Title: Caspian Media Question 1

Welcome to the news. I'm your host Caspian, and today we're going to be looking at a media product that recently emerged about the opening to a thriller film, The Ring Collector. Now, we've been asked some questions on Twitter about this, so we're going to take one from a member of the audience.
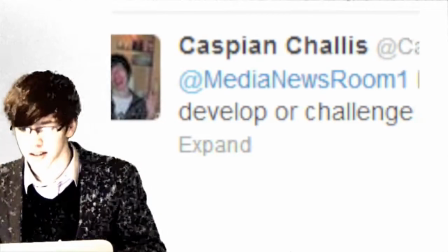It's from @Caspian, and it asks, in what way does your media project use,
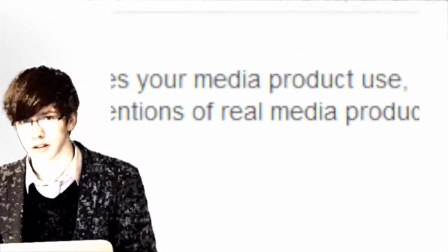develop or challenge forms and conventions of real media products? So in this we're going to be looking at the conventions of a thriller.
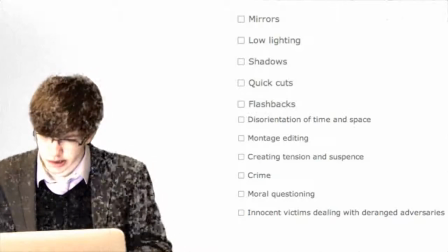I'll bring them up on the board here. As you can see, it's mirrors, low lighting, shadows, quick cuts, flashbacks,
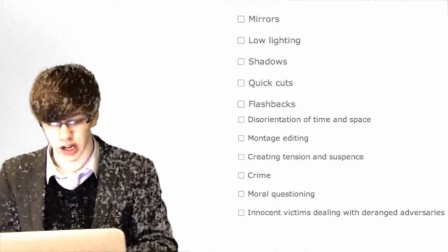disorientation of time and space, montage editing, creating tension and suspense, crime, moral questioning, and innocent victims dealing with deranged adversaries.
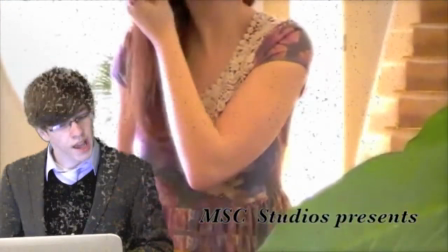So here we have mirrors, not necessarily used to scare the audience, but just to give it a sense of realism.
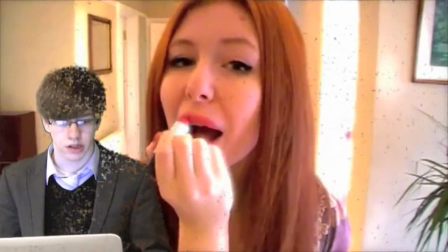You can see there's a young woman doing her makeup in the mirror.
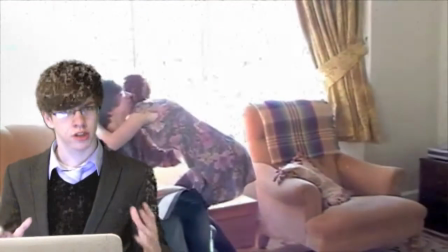There she is walking in. We've got it contrasting that low lighting with this lovely bright effect here.
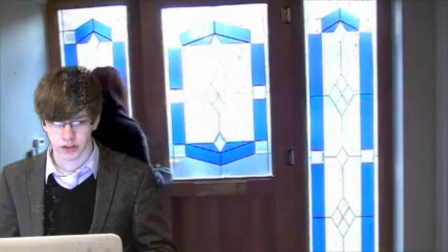Close up, and then she leaves, and then cuts to a ring falling.
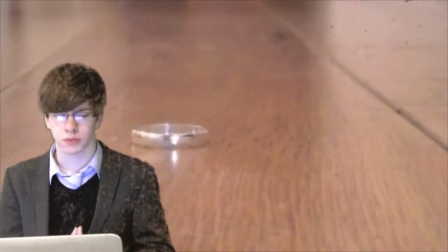That creates suspense. You don't know who's dropped the ring, why they've dropped it, and then you just see a man leaving.
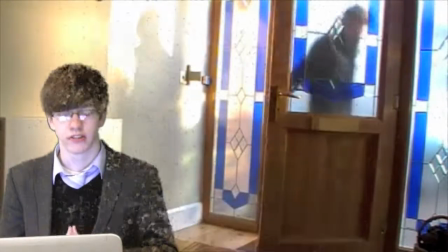You can't see his face or anything, which does fit with conventions, maybe not on the list.
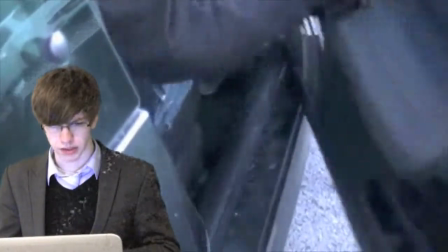Gets into a car, which is again cut off, so it's close up, so you can't see what's going on.
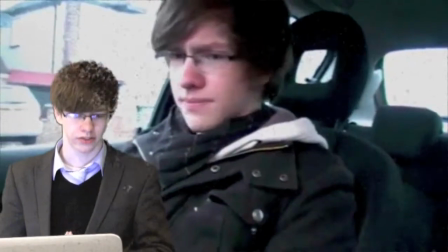Man looking confused in the car,
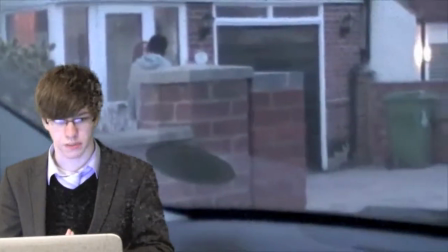and then you've got this point of view of what seems to be the woman making out with another man.
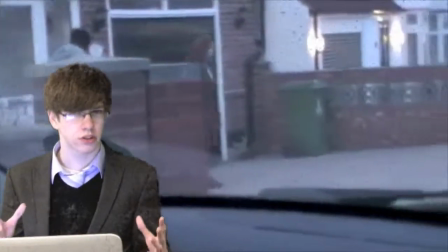So you don't quite know what's going on here. And then she leaves.
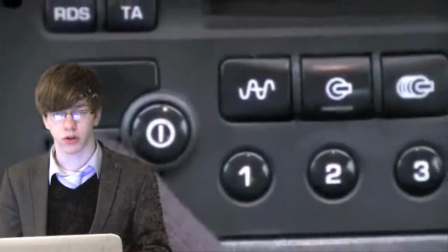The man looks very angry. He turns the volume off, which turns down the sound.
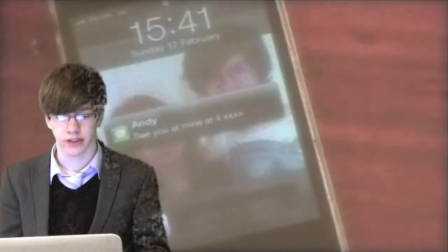Here we can see a flashback.
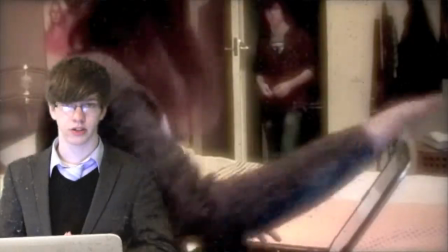Flashbacks are one of the conventions of a thriller, so it does fit there.
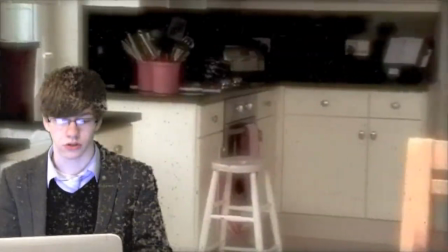Mirrors being used scarily, which contrasts earlier, so you can tell that it's getting a bit dark.
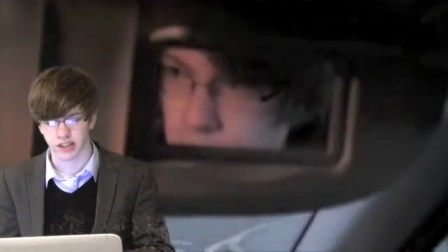And so that was like montage editing as well, which does fit in. And now we're back in the present.
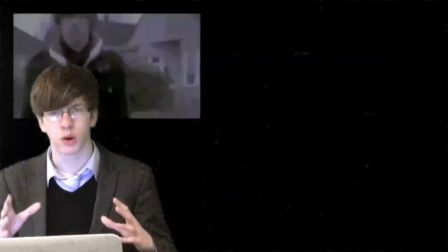Man gets out of the car. There's quick cuts, more montage editing,
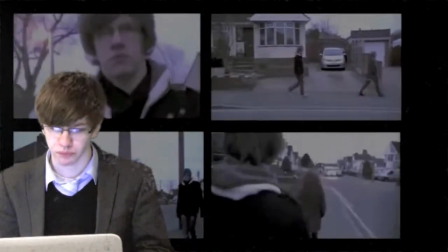which fits with the conventions of the man stalking the woman.
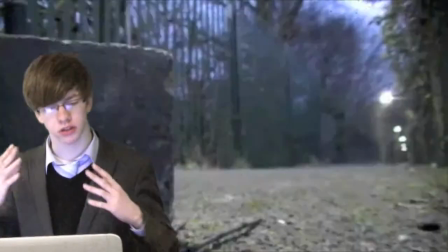You can see like their mid shots, so you can't quite see their faces, you can't see their emotions, which can scare people.
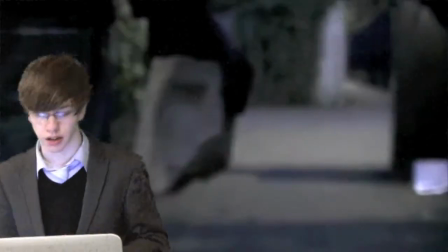Quick cuts there, very quick, creates tension and suspense. Another thing that is creating here.
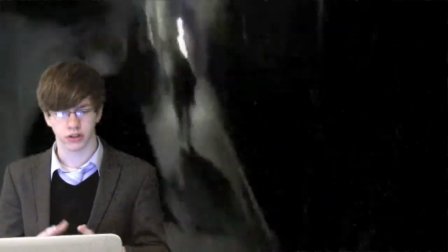It's just a bit of a confusion. The audience quite doesn't know what's going on.
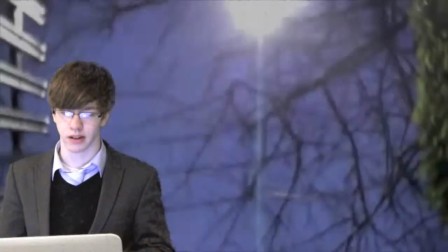There's clearly a chase, and there hits her over the head with a brick, which kills her.
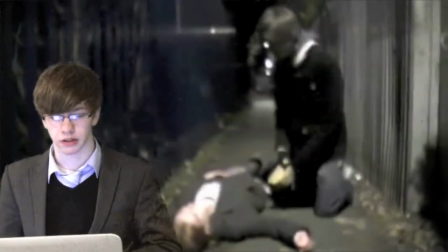So then that's her coming in and out of consciousness,
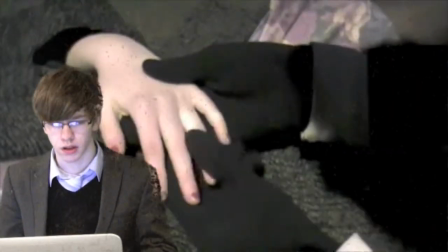and then the man who's kneeling beside the body now takes off a ring and then kneels with it.
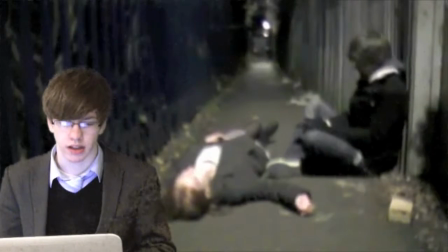He's clearly very shaken up about the thing. It must have been a crime of passion of some sort.
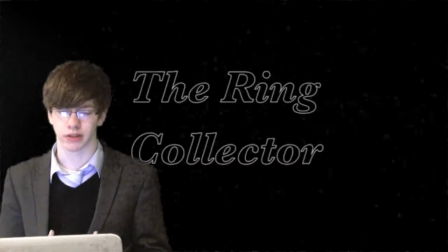He's clearly very, very disappointed, and there is the Ring Collector sign. So that was what I thought a brilliant piece of thriller film. I thought it was absolutely brilliant. So we've got the conventions up on the board.
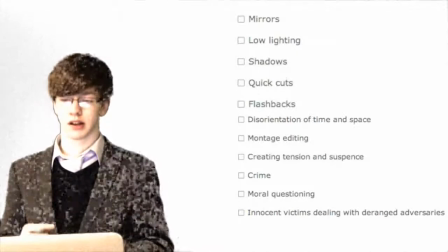We'll see what there was. There were so we have mirrors first. Mirrors.
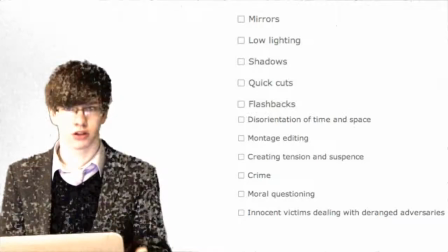There were definitely mirrors in that, used both to oppose and fit with the thriller genre.
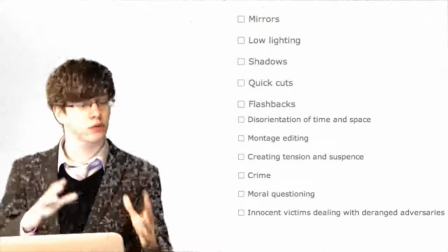Low lighting was used at the end, but then there was also at the start where it also contrasted
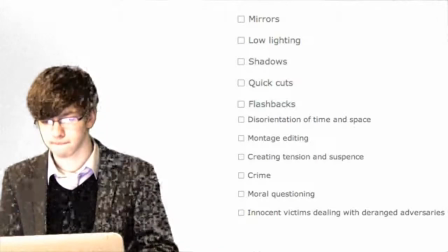that convention. Shadows weren't used in this.
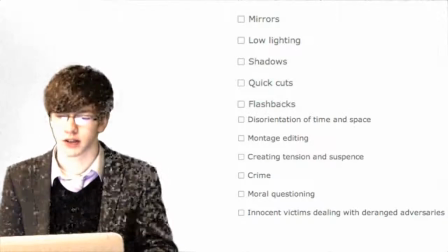There were of course shadows, because there are always shadows, but not pointed out, which could have been used.
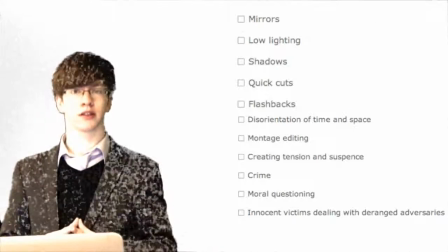Quick cuts. There are a lot of quick cuts, especially in that last fight scene.